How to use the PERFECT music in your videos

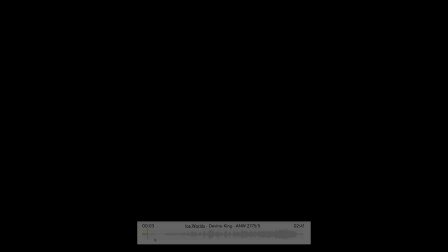In this edit the castle in the snow from last year I really wanted to get a feel
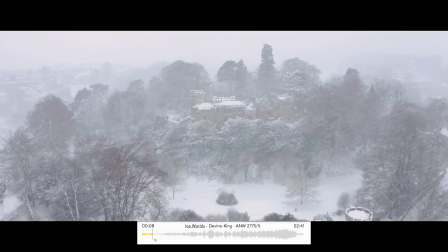of Game of Thrones I wanted to have something that
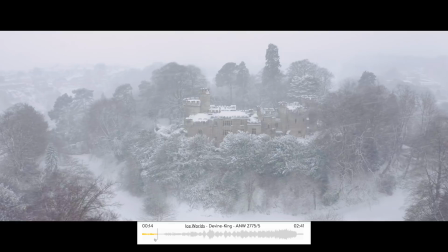sounded a little bit like it was from that show and one of the instruments that would be key to that is the cello which I think
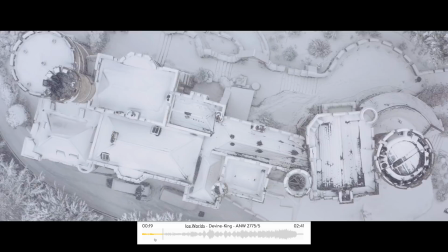really works well
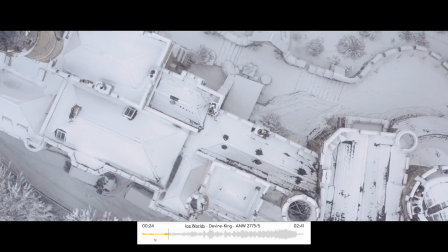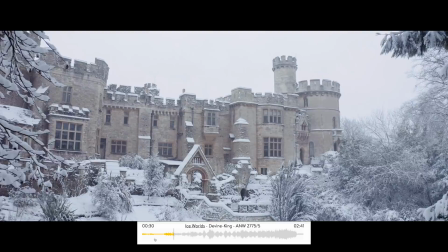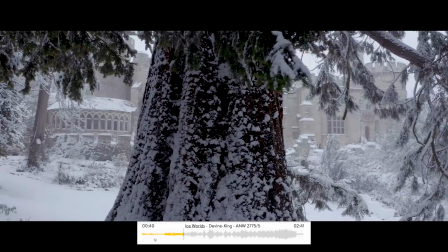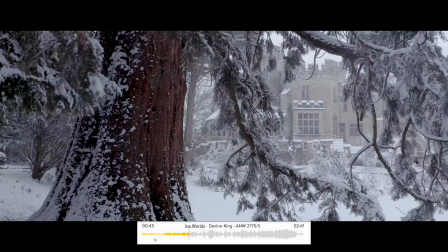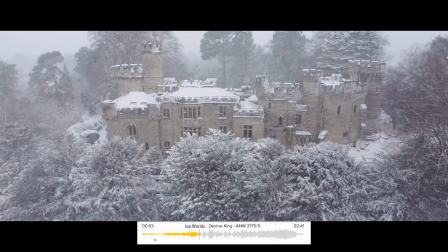here i think this really has a great game of thrones feel to it the
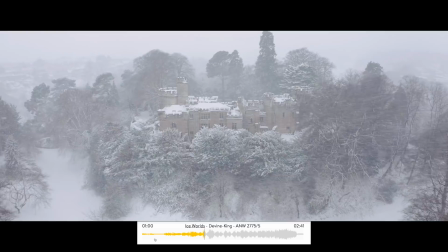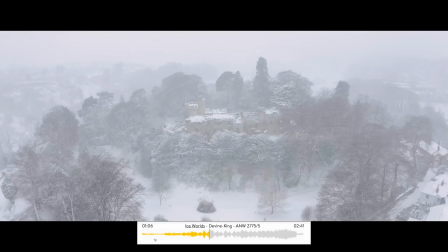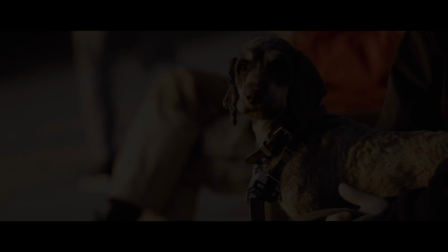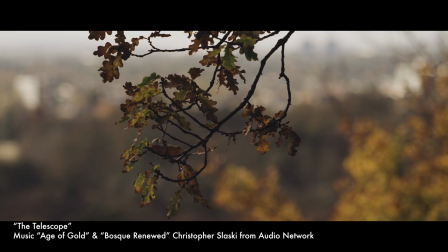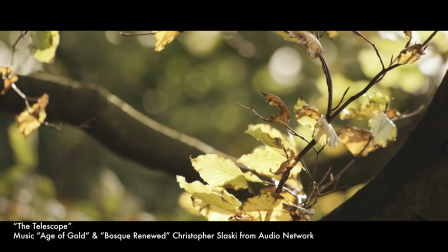telescope is an interesting one because it uses two pieces of music from the same composer christopher slasky who i have used a number of times because i
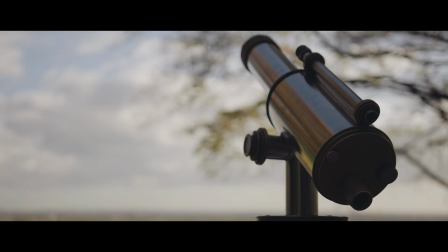just love his music a lot the reason why we have two different pieces is there's two distinct locations here there's the first part which is here
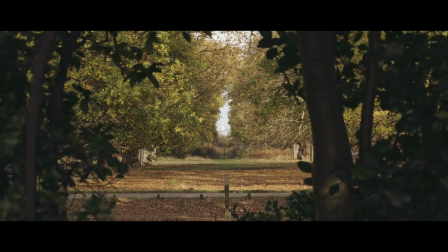this is one of my favorite places in the whole of the world.
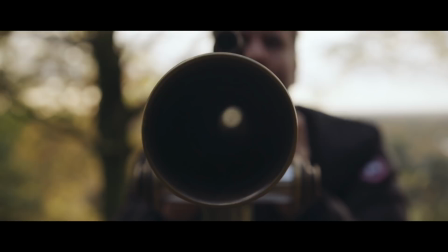This is King Henry's Mound in Richmond Park and there's a telescope here which
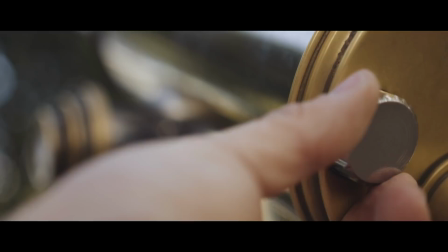you can see straight through to St Paul's Cathedral through the gap.
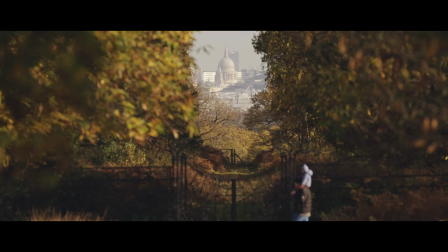Nobody's allowed to build anything between there. I think it's like nine miles or something like that.
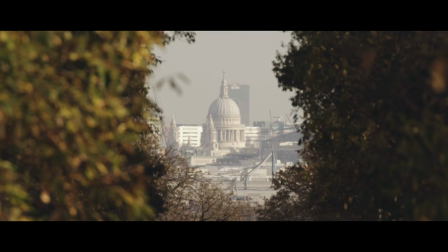So we have this nice gentle piece from Christopher to start with and
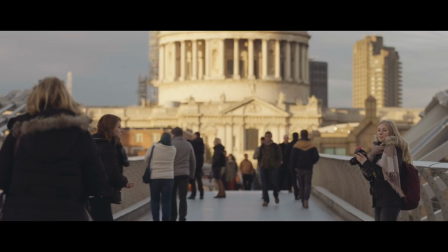you're going to see something come up which I never do it's
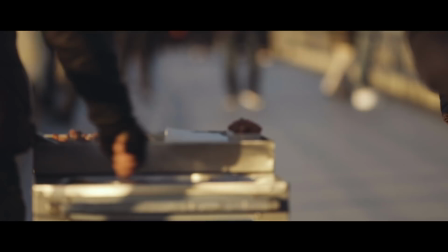one of those transitions that's not really me at all but it works perfectly for
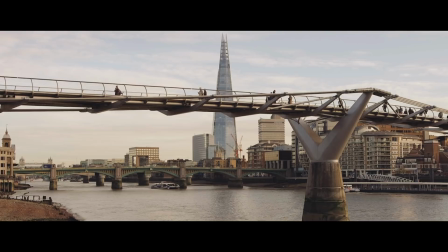this because really I'm a straight cut kind of guy change of pace change of
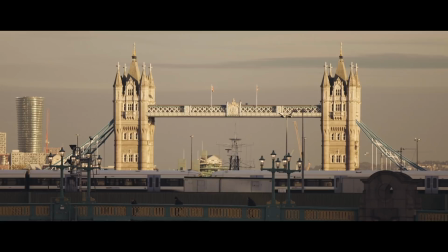feel works really well we have natural sound throughout this as well could
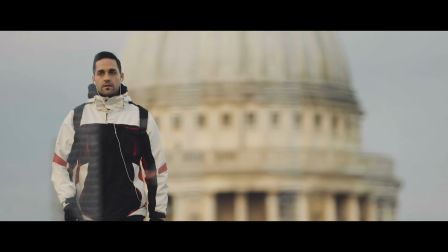I have used one piece for this maybe but the two parts are so completely different it
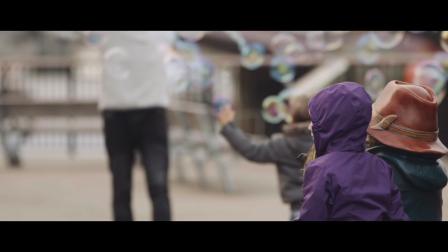made total sense to use two different tracks but by using the same composer
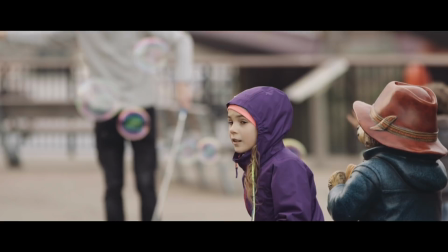it did have a much more a flowing coherent feel than if i'd used two
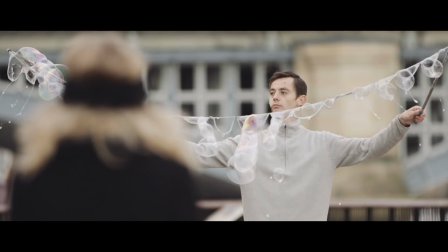completely different composers for the two tracks i
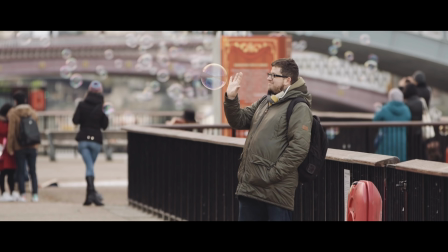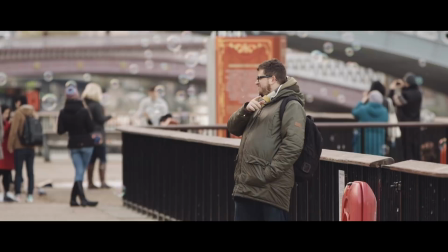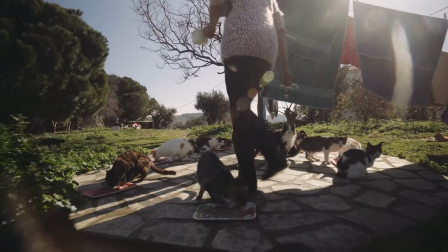have a very strong connection to the greek island of schiathos ever since going there on holiday a few years ago and
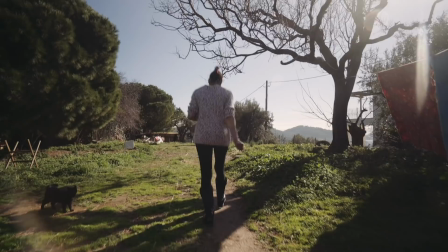i've become very involved with the charity who look after the stray cats at the Scarethus Cat Welfare Association.
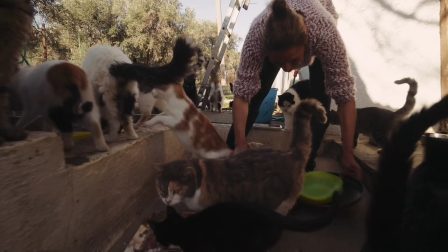When I found out in late 2017 they were being evicted from the land, I decided to make a documentary, which ended up becoming four documentaries,
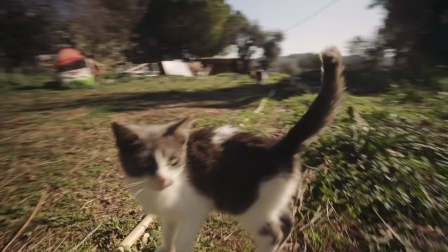to raise awareness for the incredible work they do with looking after the strays on the island and keeping the population down by neutering,
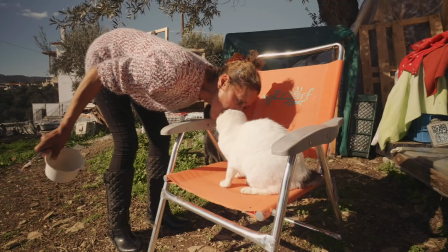and try and raise enough money to buy land on the island and build on it for a permanent home it's an incredibly expensive
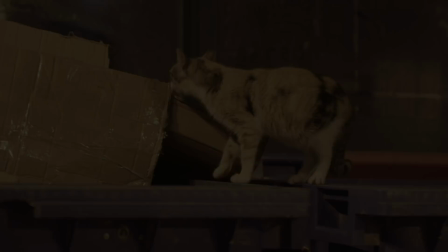island and they needed to raise 150 000 euros thankfully late last year that goal was finally reached
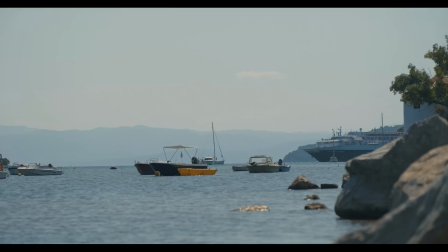in august last year i went on holiday there sort of on holiday there i'd borrowed a fuji
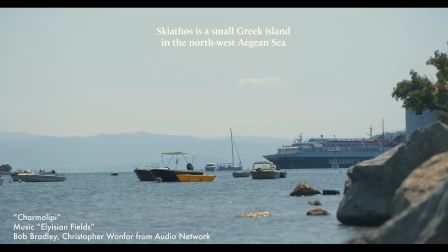gfx 100 and i decided i was going to do a little bit of filming out there and just make a nice pretty piece.